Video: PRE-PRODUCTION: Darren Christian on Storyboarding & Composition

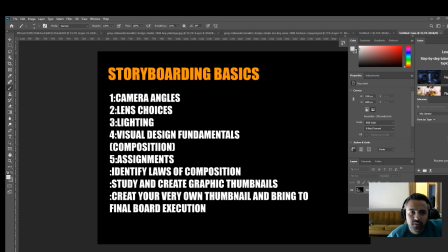[4:05]
So effectively, there's only really three angles that you could look at in storyboarding, and one would be a high angle. So I'm going to pull that into Photoshop and show you. Let me just zoom in on that.
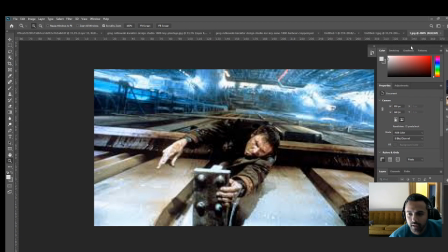[4:22]
So here we have a high angle of Harrison Ford in Blade Runner, and he is hanging on this edge of the building. So what is the motivation behind a high angle?
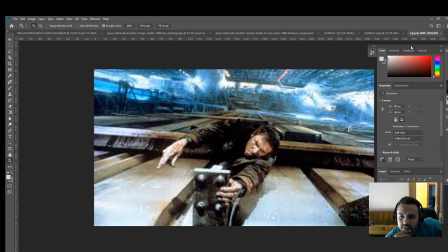[4:39]
Generally, we're looking at the subject from quite a high point of view. And what that does is it makes the subject feel small and makes the subject feel vulnerable. In this particular case, it was definitely to promote vulnerability because we can see he's in a precarious position and he's in grave danger.
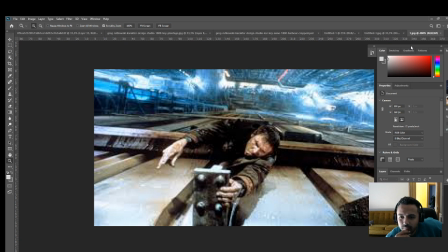[4:59]
Um, So here we really sort of amplifying, using that high angle sort of amplifies his vulnerability. We feel powerful, sort of dominating the space, like hovering over him, whereas he's like the smaller guy that's in a space, in a dangerous sort of position.
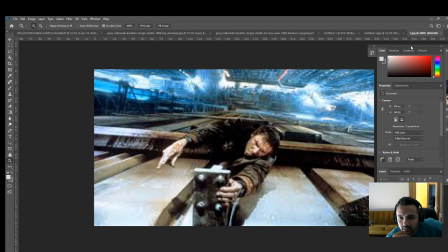[5:17]
And more often than not, a high angle is there to motivate that narrative.
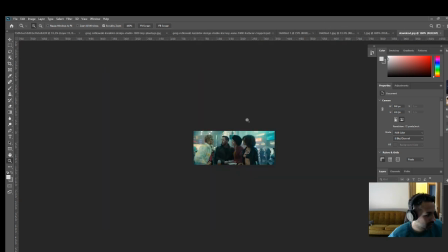[5:23]
Okay, let's pop into the next one. So here we have, which is just a medium angle,
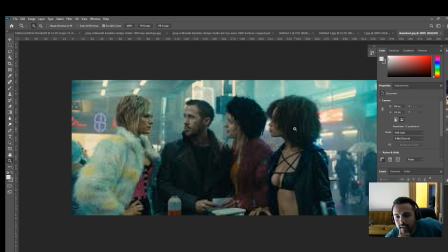[5:32]
um, or eye level framing, which is basically very standard, very normal, and that kind of brings us into the shot because in reality, when we're looking at people, we're looking from this point of view. So it feels like we're actually there and we're taking part in the scene.
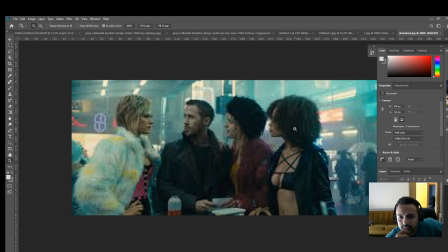[5:52]
So that's generally the motivation behind a normal sort of natural framing, and it is a very natural way to see the world. So we're not really trying to emphasize anything. We're just trying to be part of the scene.
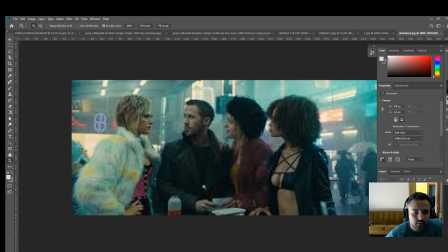[6:05]
Okay, let's go to the next one, which is a low angle.
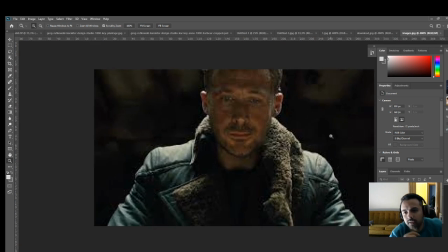[6:12]
So here we have Mr. Gosling, and more often than not, this shooting from below makes the person in the frame feel very powerful and very dominant.
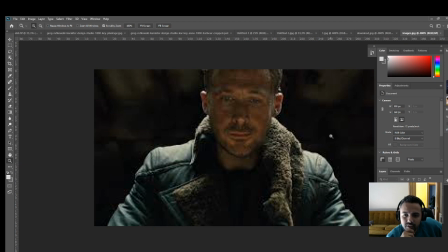[6:23]
And that's the sort of psychological impact you get there. You know, that you feel he's sort of hovering, towering over you, this like larger than life figure, and often that would be the motivation behind the low angle. So yeah, so that's covering angles.
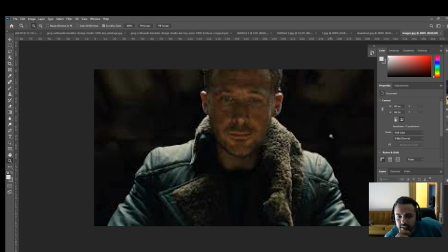[6:41]
Obviously, if you wanna revise, you can always go back and listen to it again. I know it's quite fast, but because the video is short, I'm gonna try and move through them relatively quickly. So bear with me. So now let's go to the next one, which is
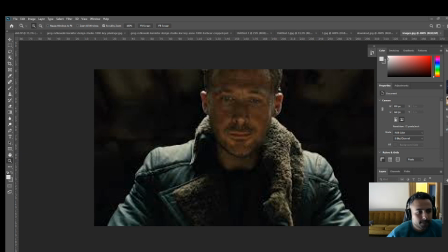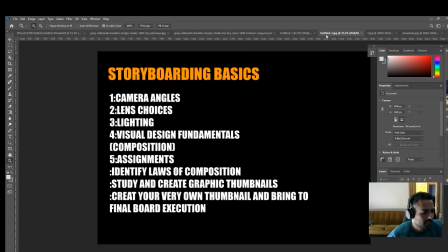[7:06]
one second. So now we're looking at lens choices. So I'm just gonna bring up lens choices. So when it comes to lens choices,
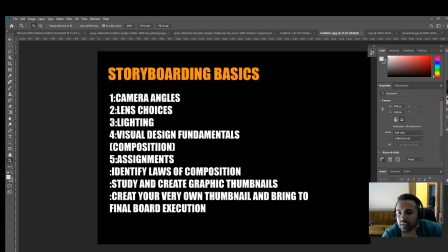[7:22]
we're generally looking at a medium lens, a wide lens, or a telephoto. So again, for some bizarre reason, a lot of the voodoo of filmmaking takes place in threes. So again, we're looking at three different lenses.
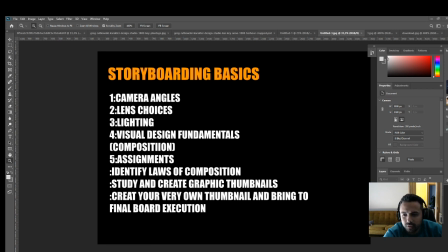[7:38]
So we have wide, we have medium, which is our natural sort of eye view, and we have telephoto, which is a long lens, which kind of almost shortens the depth of the image. So what I'm going to do is I'm going to first start with a wide shot from Blade Runner again.
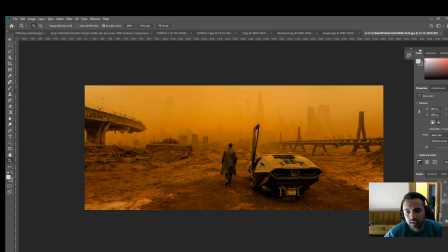[7:58]
So here we go. We have a wide, very wide view. And often what a wide angle view does, what a wide lens does, it tends to warp the image slightly. It's exaggerated a little bit.